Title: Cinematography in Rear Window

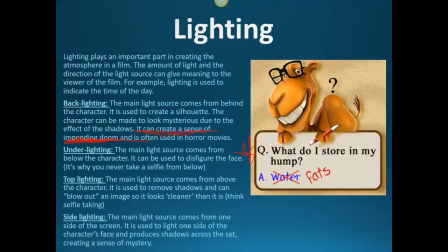Now top lighting's used a lot with Lisa just in the normal scenes where we kind of get pretty close to her so that she looks beautiful it blows out an image it makes you look prettier basically it's like the ultimate like instagram lighting
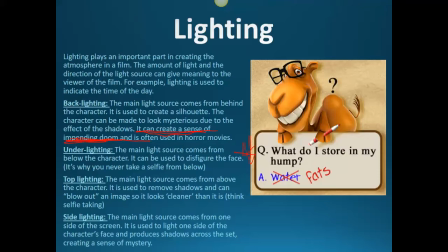think like um when you go take a selfie you pop the camera up towards um you know above so that and you've got the light source coming from
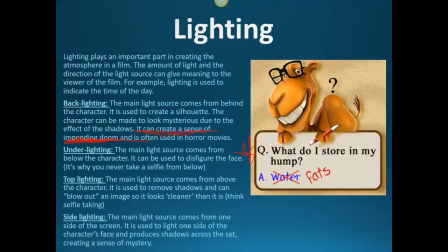above the character uh that the person that you're trying to take the selfie of so that you can kind of get this really nice light on them okay and then you've got side lighting which creates um light on one side of the character to create shadows which creates
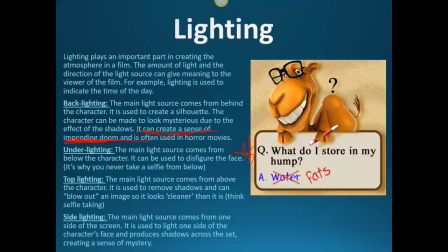so like um it kind of says like they're being mysterious okay
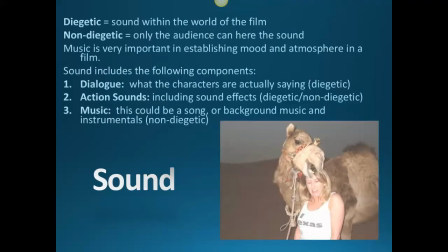now we've got sound this poor girl also don't you think she looks a bit like miss coil or is that just me I
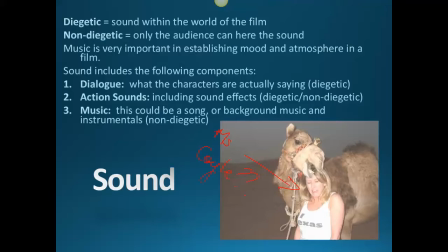don't know tell me what you think so sound there is two types of sound in film there is diegetic sound which is sound within the world of the film so anything that the other characters could hear and then there's non-diegetic sound which is a sound that we can only hear now there
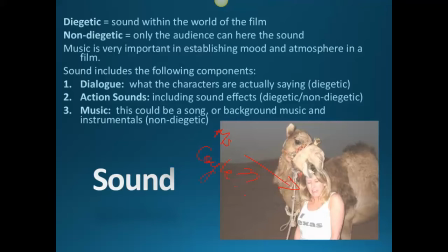is a very little non-diegetic sound in this film I'm trying to think of any off the top of my head and other than the credit sounds I can't really think of any to be honest everything else I think is pretty much diegetic so diegetic away
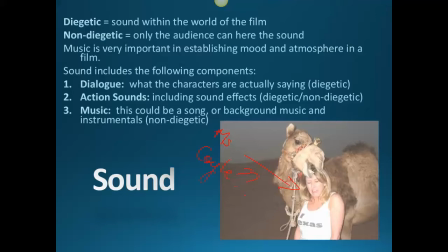um music's obviously super important to establish mood and atmosphere and Hitchcock uses tons of it and he uses it in really interesting ways um which we're going to have a look at in a minute in a minute so sound includes It's obviously dialogue, action sounds, and music.
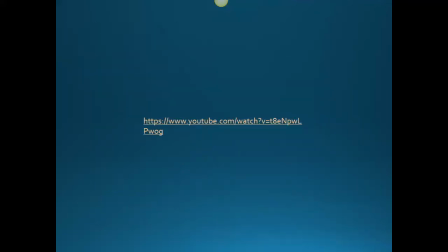Sorry. All right, let's have a look at some sound.
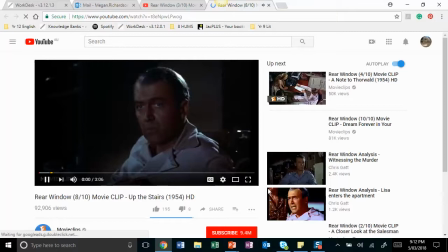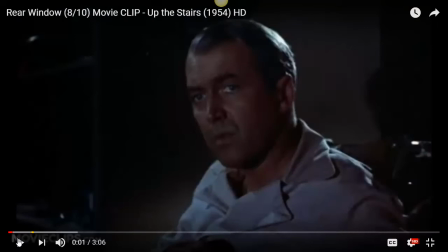I'm not choking, like, right at the start of it, so you can actually see it and acknowledge it. So, we ready? Something I want you to think about is the omissions of sounds too, when there is sound and when there isn't sound. okay and how that affects us okay
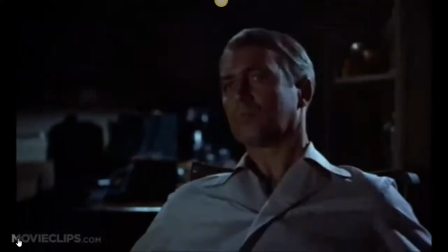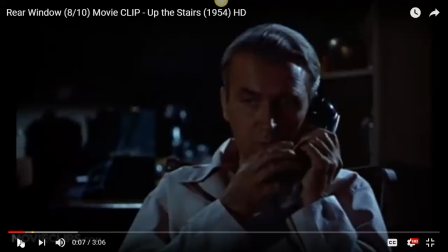so it was pretty quiet we could hear a little bit of street noise but it was quite quiet particularly because there was a lot of loud music just before this scene and then it stops and it's just the the traffic noise and it makes us feel like jeff at this point is really
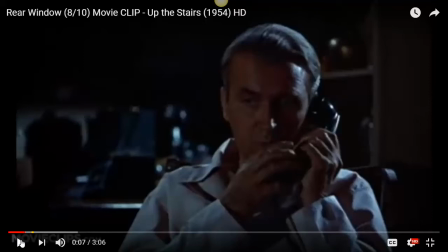alone which seems crazy because he's basically living in an apartment complex where hundreds of people live like directly on top of each other so again that could be used as talking about about the disconnectedness so when the
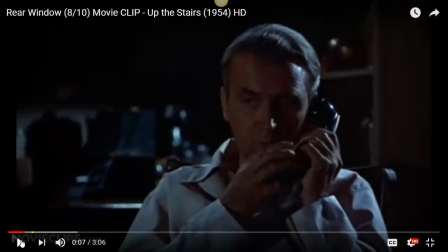phone rings we're like it gives us a fright it gets Jeff right so and that enhances the fact that he feels alone and scared and vulnerable
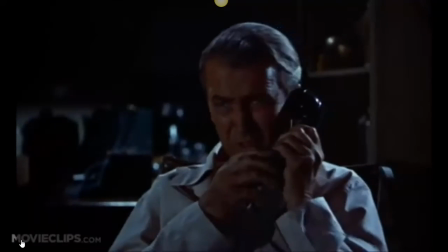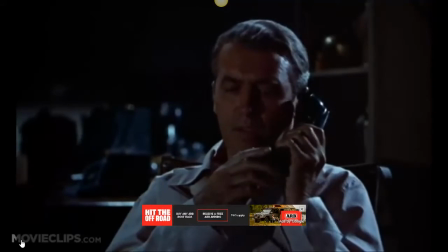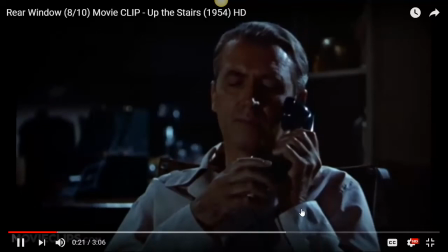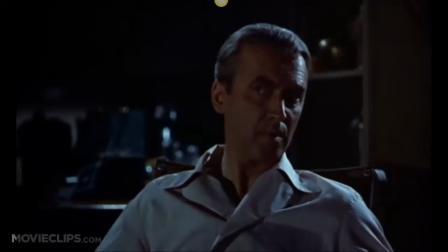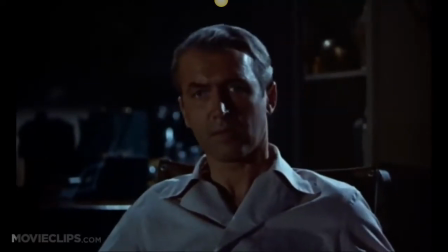See that big silence? We feel like Jeff is really vulnerable and alone.
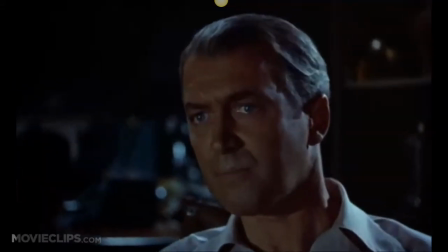We zoom in, so we can see the look of concern he has on the face.
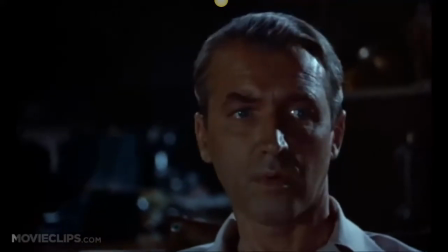His eyes dart around.